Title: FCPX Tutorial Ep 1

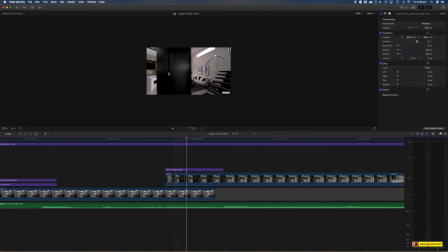16:05 But what I've done is there was this the frame of the door I used as my reveal, and now I've used that to help reveal the next shot by adding a mask. This is what it would look like without the mask. You can see here that you can actually see the door here,
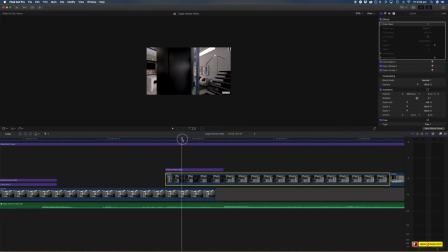16:25 and then all I'm doing is moving the shot across, adding it. But what I've done is add a drawn mask to mask out that other area to make it the solid black, and then I just did some feathering to kind of smooth it out, and that mask then helps,
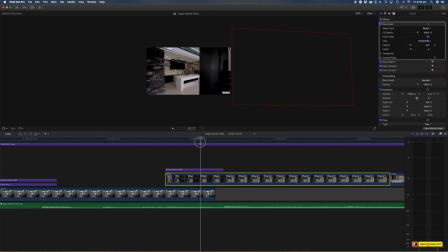16:44 and then I just do a keyframe to move the mask to the side with the motion of the video to add my mask transition. A couple other things are happening here. There's actually some speed ramping in this top clip, so it's a faster motion and then it slows it down.
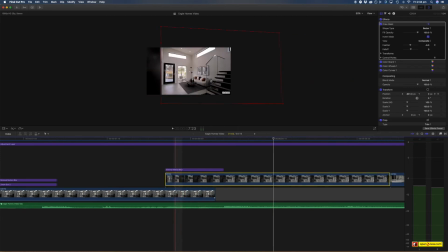17:02 Okay. And I also have a position transformation as well. So what I mean is that the actual top clip is actually moving from left to right a little bit to help sell it a little bit more as well.
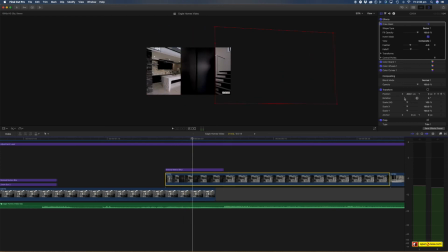17:17 You can see here over in my inspector that these keyframe positions are moving to the right position to reveal that. That helps move it quicker. And then I also have this layer of what's called motion blur on top.
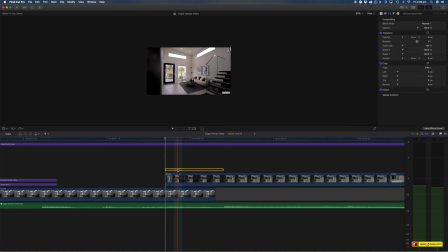17:32 So what that's doing is actually giving this a little bit of blur so it seems a little bit more natural to the eye, because if there was no blur it would be pretty unnatural. So the quick motion adds that here.
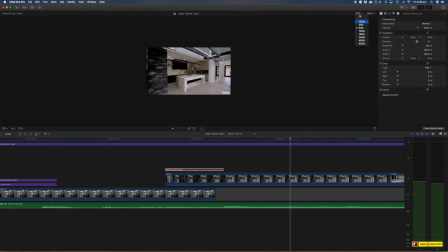17:49 It's a really advanced technique if you've not done any masking. It's an advanced technique.
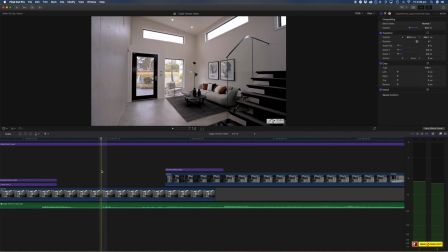17:57 If you've never done masking, I'm more than happy to give these two clips to anyone, and you can practice the masking technique. You can do that masking transition in technique in Final Cut or Premiere. It's not something that you can't only do in one program.
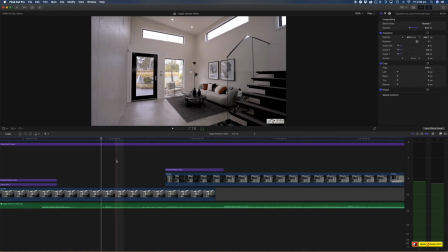18:16 You can do it in all programs, absolutely. All right, a couple other really basic things here is everything is color graded.
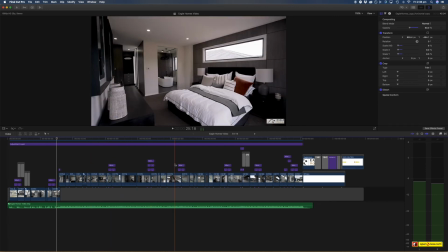18:24 Everything has a place within the music, and you can see these purple layers are transitions.
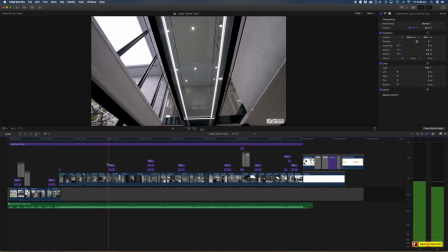18:31 They're transition packs that I have that are pretty easy that I do.
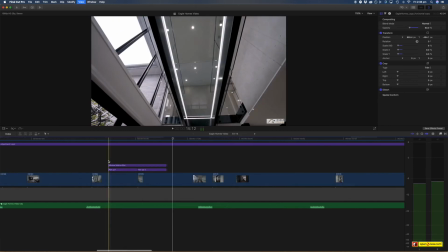18:36 So this is a pan up motion.
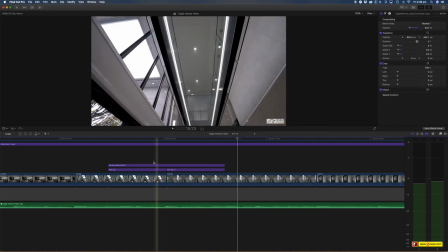18:40 Now the trick with doing transitions is knowing the order that you want to go into. So I'm going from underneath the stairs here and then to above the stairs, the walkway.
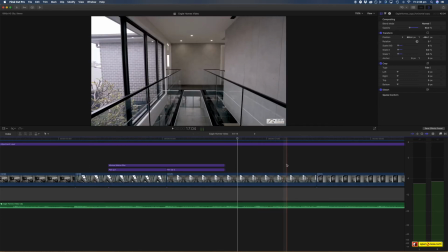18:53 So I knew I wanted to pan up to help sell that I'm going from down to up.
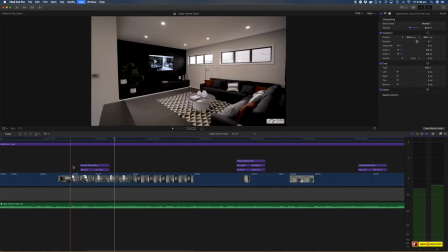19:00 Not just putting transitions in because the sake of transitions, using transitions actually to help move you to the next scene.
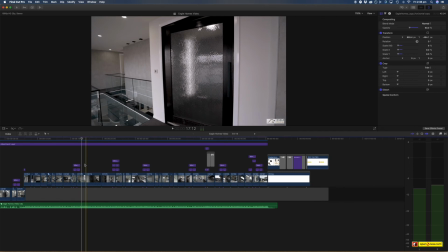19:07 So this one here is actually, this is a double transition.
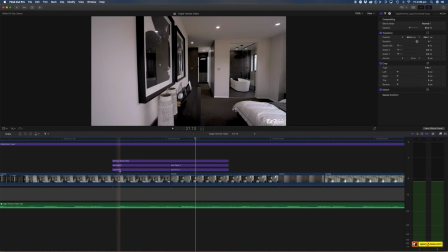19:12 It is a zoom in transition, but also a pan right because I want to go into that bathroom that is on that right hand side. So if I just did a zoom in, it'll just zoom into here, but adding a pan right transition also helped the camera kind of go zoom this way and gives you that selling of
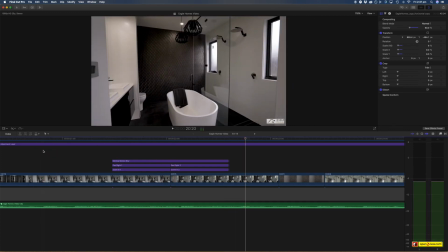19:33 swerving in. Always adding motion blur to anything moving because, for example, if I disable that motion blur,
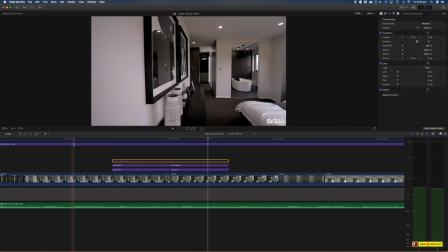19:40 it just feels unnatural. The blur blurs that transition, which helps.
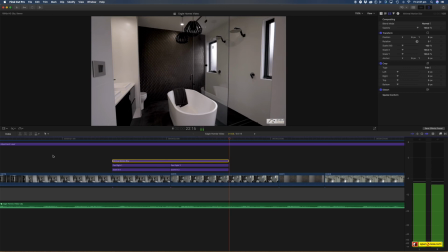19:47 Yeah, coloring
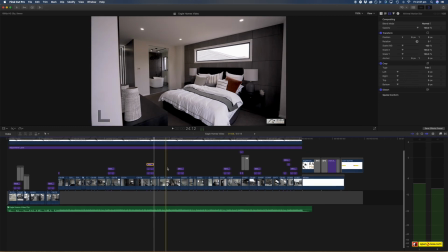19:51 My base thing for color is adding an adjustment layer here and then adding a LUT. So a LUT is a lookup table. As photographers, I'm sure you understand what presets are. It's essentially a preset. So if I disable it, you can see that's what it kind of looks like, and then add my LUT.
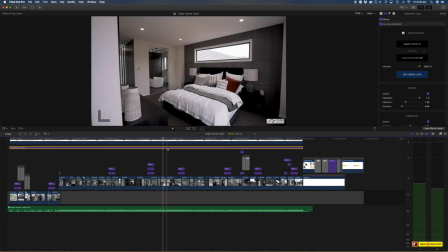20:07 But I do go further in that, and then each clip is color graded as well.